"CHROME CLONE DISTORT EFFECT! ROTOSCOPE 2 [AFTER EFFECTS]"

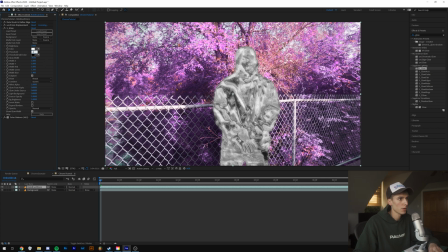[8:30]
0.4, maybe like 0.45, I like kind of in between that. And then the glow right now is like really wide. So what you're going to want to do to make it almost seem like it's like shimmering off is just probably bring it down, I would imagine, with your, it all depends on what you're working with, but I like something like maybe like 11.
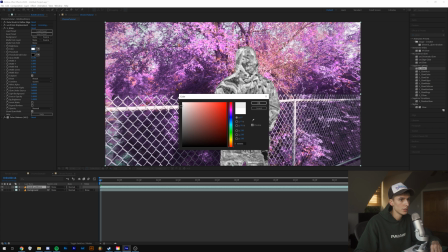[8:46]
And then I'm going to make the color of it just a little bit more gray so it kind of fits the background. And then I like to drag it down to 0 for the brightness and then just slowly drag up until I find something I like. So right there, a little bit under 2. Probably could have been fine with just sticking with the normal 2, but that's how I like doing it.
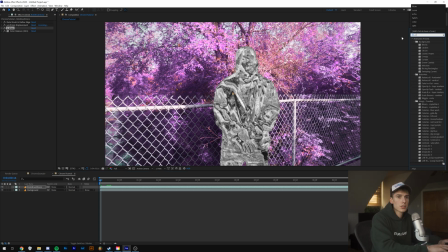[9:04]
And then to sell the effect a little bit more, I'm going to use Universe Chromatic Aberrations here and drag that on. And what that's going to do is, again, dragging the color balance HLS behind that. Unless you want those edges, which I guess you could if you want. And then I like to turn on the blur here.
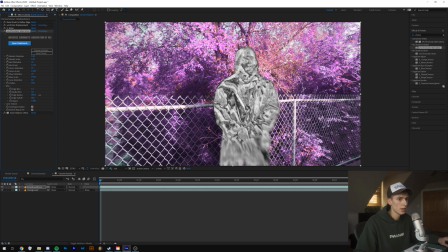[9:24]
And then you can drag the radius to make it not take up as much. I'm just going to have it blurry like down here. And then I wish there was a way, I don't know if there is, maybe you guys know, to change the location of it. Because it's what it's doing right now is the radius is based off the dead center point of the video.
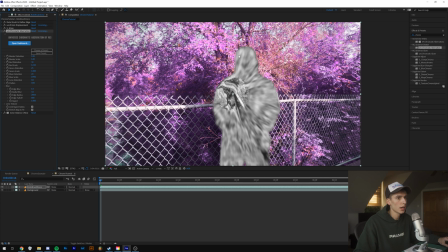[9:42]
So like I'd want it to like kind of have it here. I'm sure there's a way I could think of, but for right now, I think just dragging it to the edges works for me. I think that looks pretty cool. It doesn't do too much. It just kind of gives it like it gives the edges more of like a 3D effect.
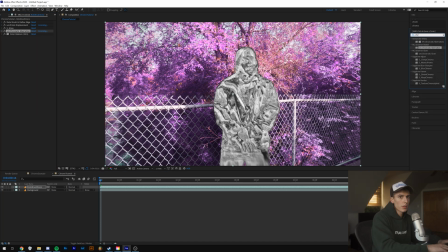[9:59]
And then lastly, if you want the chrome to kind of search chrome, if you want the chrome to kind of look like it's actually in the atmosphere, so like if he was chrome here, there would be like purple light reflecting off him because the background's chrome, right?
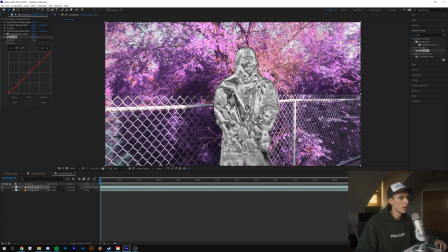[10:16]
It's just how like light works. So what I'm gonna do is drag curves on, and then in the highlights, because there's a lot of highlights, or I guess I could just drag it over the whole thing. I'm just gonna click the middle, drag up the red a little bit, and then click on the blue channel, and drag up the blue a little bit, right? Because red and blue makes purple, or whatever color your background is, you would just do the same for that.
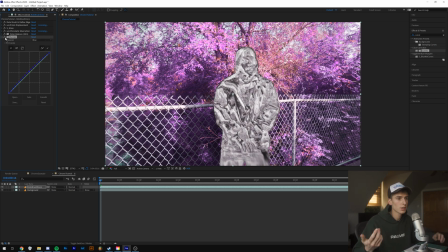[10:36]
So I think that just kind of adds a little bit more realistic look to it, I guess. So this is what we're working with so far.
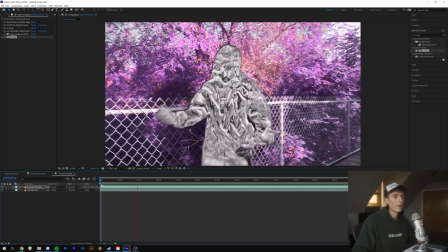[10:43]
I'm just gonna render out a few frames so you can see. And then that looks crazy. I think I did a way better job making them look chrome in this one.
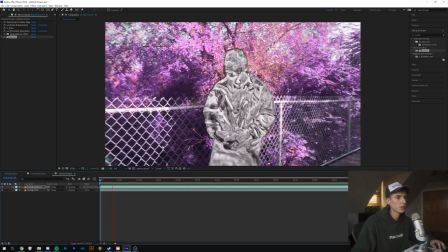[10:51]
So that's the main effect here. It's pretty cool. And obviously you can do this with different things too.
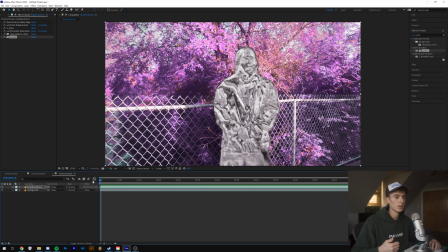[10:57]
You don't have to just do your like the person in the video. You can do it with, you know, just like props, phones, cars, like Aries, just a bunch of different things.
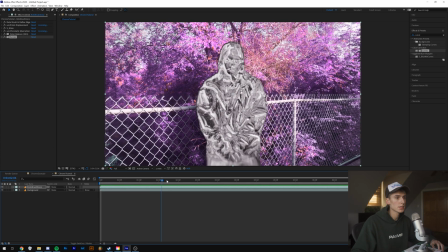[11:04]
So just keep that in mind. You don't have to mask out the person performing.
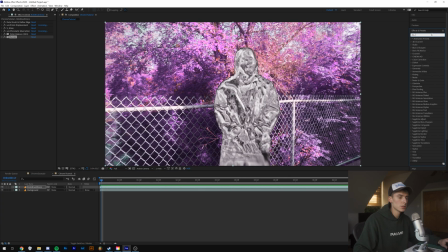[11:08]
And then how I had it come in is I just typed in displacement map, use the displacement map effect, displacement map, drag that on. And then I went to effects, click down here, went to the first frame, and then made zero.
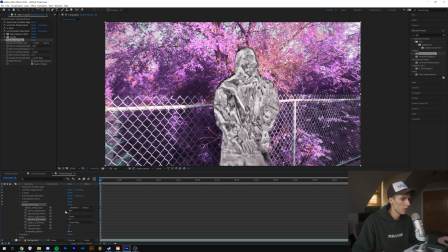[11:23]
So you can have it come in from like sky like that. We'll do it that way for this one, since we did the opposite the other way.
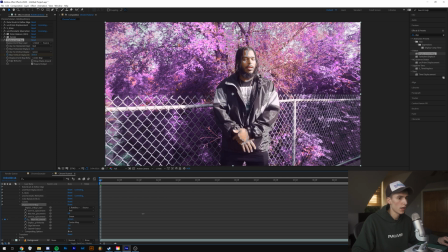[11:29]
Just drag that. I just drag it until it's like pretty much all out. And you can change what it's affecting. So what it's displacing, you can have it based on color. So each color is gonna do something different depending on the color of your scene. You can do it on luminance, like how light something is, saturation. You can do full.
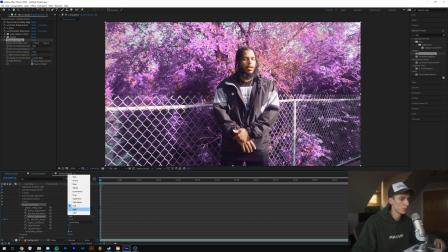[11:47]
It's just like moves, basically just moving the image. So you probably wouldn't want to do that. Half, bunch of these. So I'm just going to stick with red, I guess. And then keyframe. And then I think I'm just going to do like 5 frames. You can do whatever you want, obviously.
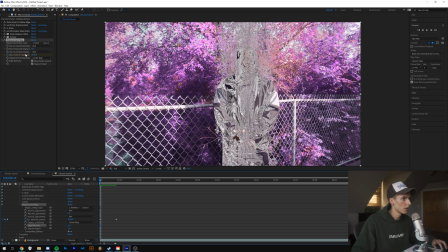[12:00]
And then go to 0. And then just playing around with these other settings. I turned edge behavior on, and it just kind of changed what it looked like.
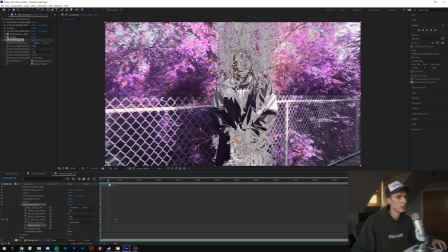[12:08]
And I think it looks cool. I think it looks cooler doing that. That way. So that's what we're gonna go with.
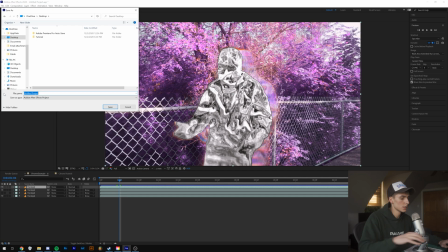[12:13]
And that's why you can make this effect look so unique. Like last time, I don't think since this is pretty intensive, what you're gonna wanna do is definitely save this chrome.
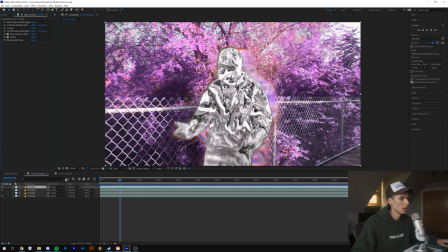[12:20]
But yeah, last time, yeah, I had it on, I think. I had the opposite, so off.
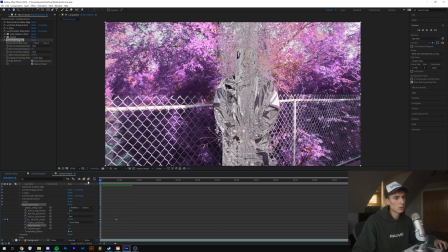[12:27]
So that's just kind of a way to introduce the effect. I think it's kind of a cool way. In the Aries video or whatever, what did he have?
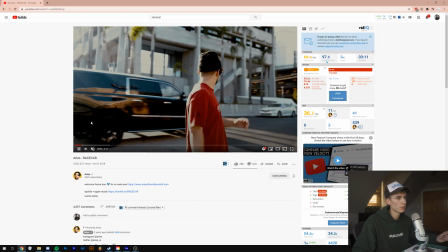[12:34]
I think he just had it flicker or something. Yeah, like on, off, on.